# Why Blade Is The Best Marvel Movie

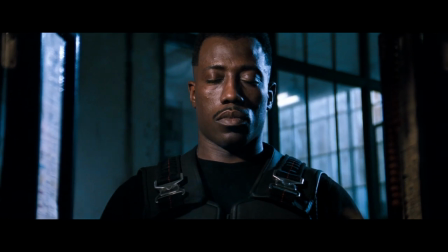[4:19]
He treats Blade with the kind of reverential respect an actor would reserve for an Oscar-worthy part.
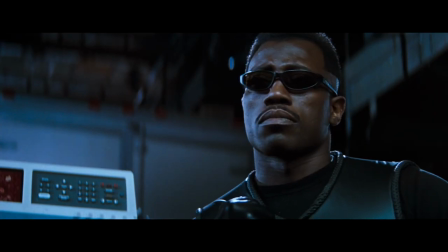[4:25]
Snipes and Norrington rely more on looks, gestures, and body language to communicate who Blade is as a character rather than dialogue.
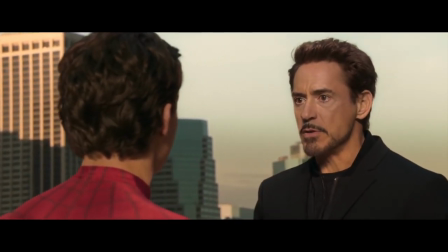[4:34]
This is something the other Marvel movies don't really do, or at least don't do as extensively as Blade.
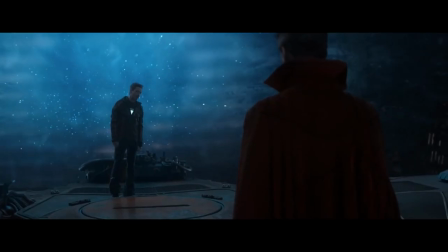[4:40]
Those films rely more on dialogue, stating the obvious and leaving no ambiguity about what might be going on in a character's mind.
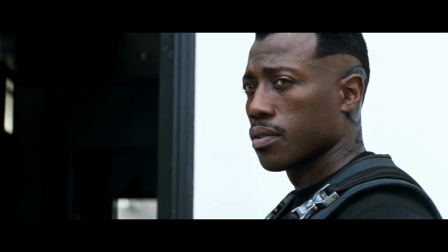[4:47]
In Blade, you often don't know exactly what he's thinking,
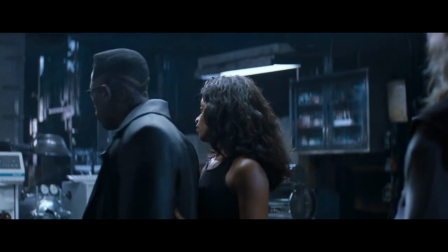[4:51]
and this silent communication creates an aura and mystique around him that is supposed to be what comic book movie characters are all about.
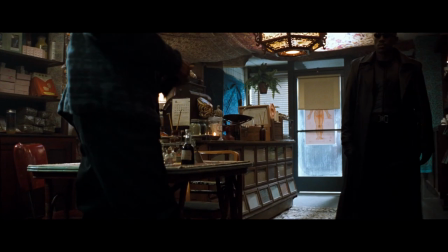[5:00]
Take the scene where Blade goes to pick up his serum. There are literally five lines of dialogue.
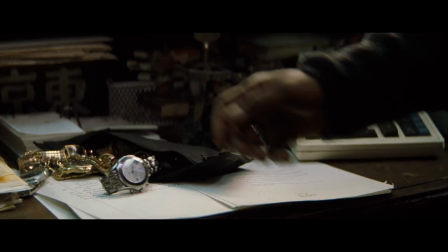[5:05]
No back and forth about Blade's relationship to this man, what the serum is, or does, to his immune system.
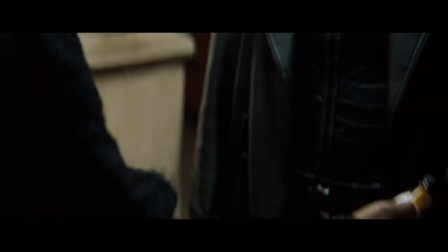[5:12]
No clever cheeky dialogue to get a chuckle from the audience.
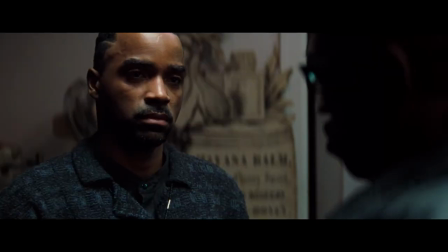[5:16]
Things are expressed mostly through body language in the music, and as a result, the scene continues to build the mystique Blade will become known for.
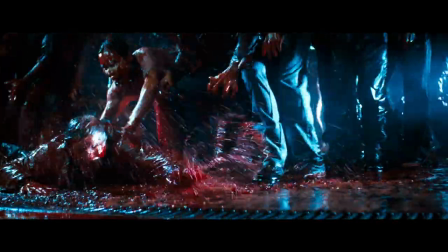[5:25]
Now, Blade does have an R rating, and this rating allows it to get away with portraying certain things the other PG-13 Marvel movies can't,
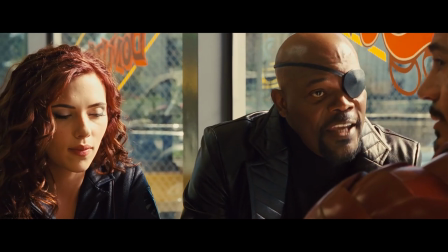[5:34]
but there are many R-rated movies that rely on the same formulaic tendencies the Marvel movies utilize.
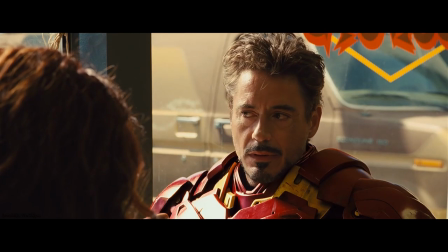[5:41]
And our rating doesn't guarantee soulful storytelling.
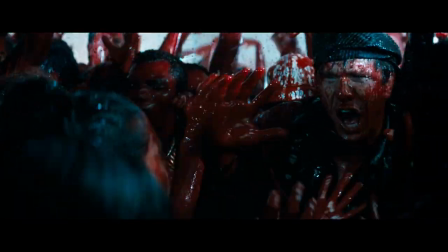[5:44]
But while we're on the topic, the Blood Rave and other intensely graphic sequences allow Blade to more fully embrace its dark subject matter.
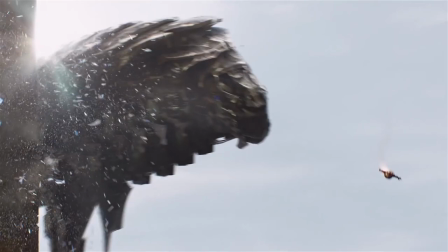[5:53]
But let's face it, is there anything less disturbing about bad guys wreaking havoc and death on the population like you see in the other Marvel movies?
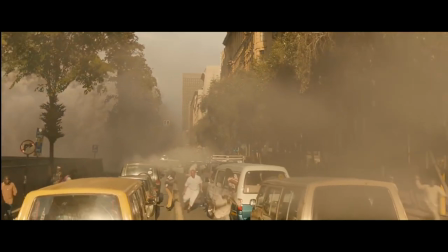[6:02]
Yet, these sequences are treated with a blasé kind of casualness that belies their inherently disturbing consequences.
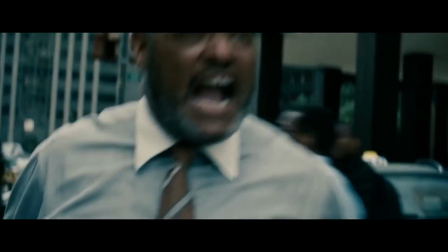[6:10]
This is a deeper problem with blockbusters in general, which treat violence and mayhem with all the seriousness of a video game.
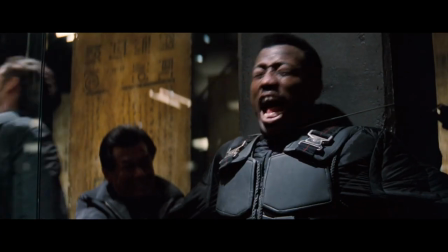[6:18]
Blade doesn't hold back, making sure the audience knows just how screwed up the events on screen are.
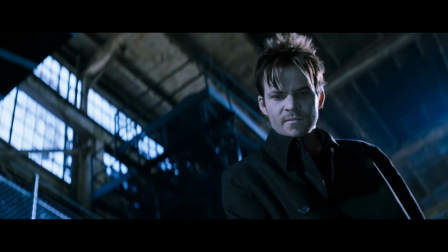[6:26]
And as a result, the movie is just that much more effective in creating a stronger impression.
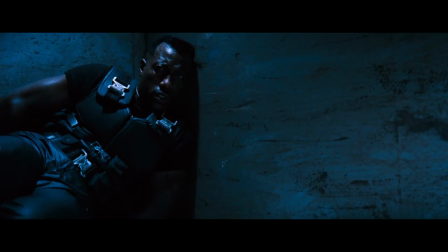[6:31]
I honestly get a greater impression of an apocalyptic tone from Blade than I do from Avengers Endgame. Because in that movie, as depressing as some of the events are, it never really feels all that dangerous.
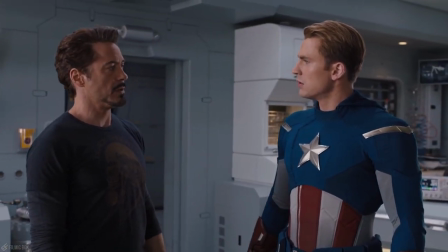[6:44]
The unambiguous, straightforward storytelling style that got us there never left any doubt as to how things would turn out.
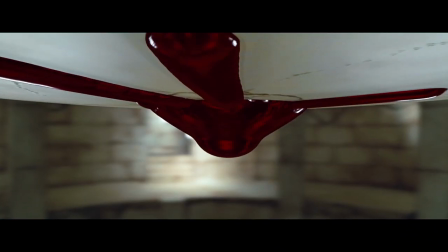[6:52]
Blade felt more unhinged, reckless.
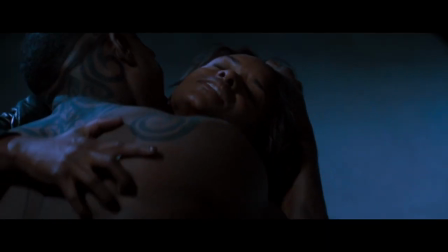[6:55]
It was more transgressive, doing things that made the events on screen feel dangerous, and as a result I felt a greater sense of consequence.
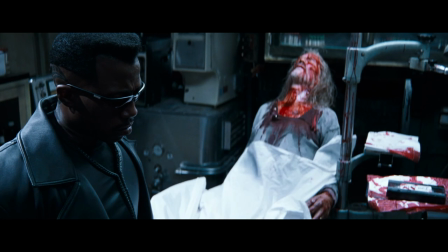[7:04]
I was more upset by the death of Whistler than I was by the death of Tony Stark.
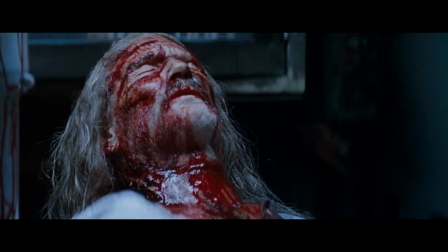[7:10]
Ultimately, these are personal conclusions. Everyone has their favorites, their least favorites,
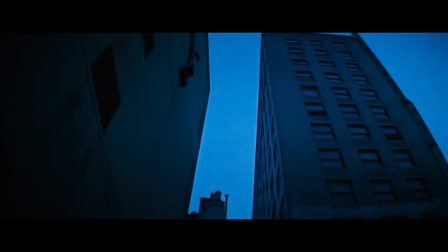[7:15]
but I feel there are some fundamental truths to storytelling and cinema that can't be denied.
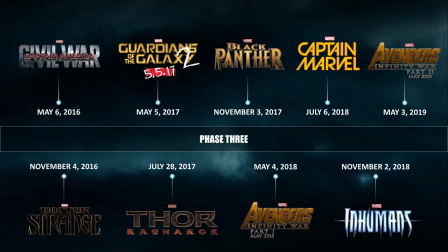[7:22]
Marvel, with its assembly line, prepackaged comfort food aesthetic, just doesn't thrill me as much as I think the filmmakers would like.
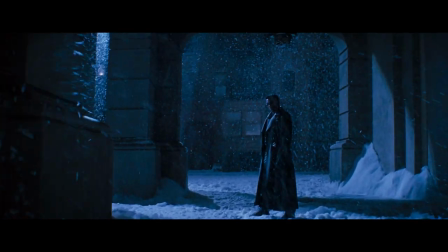[7:32]
For a brief moment in time, Blade managed to do what no other Marvel movie could.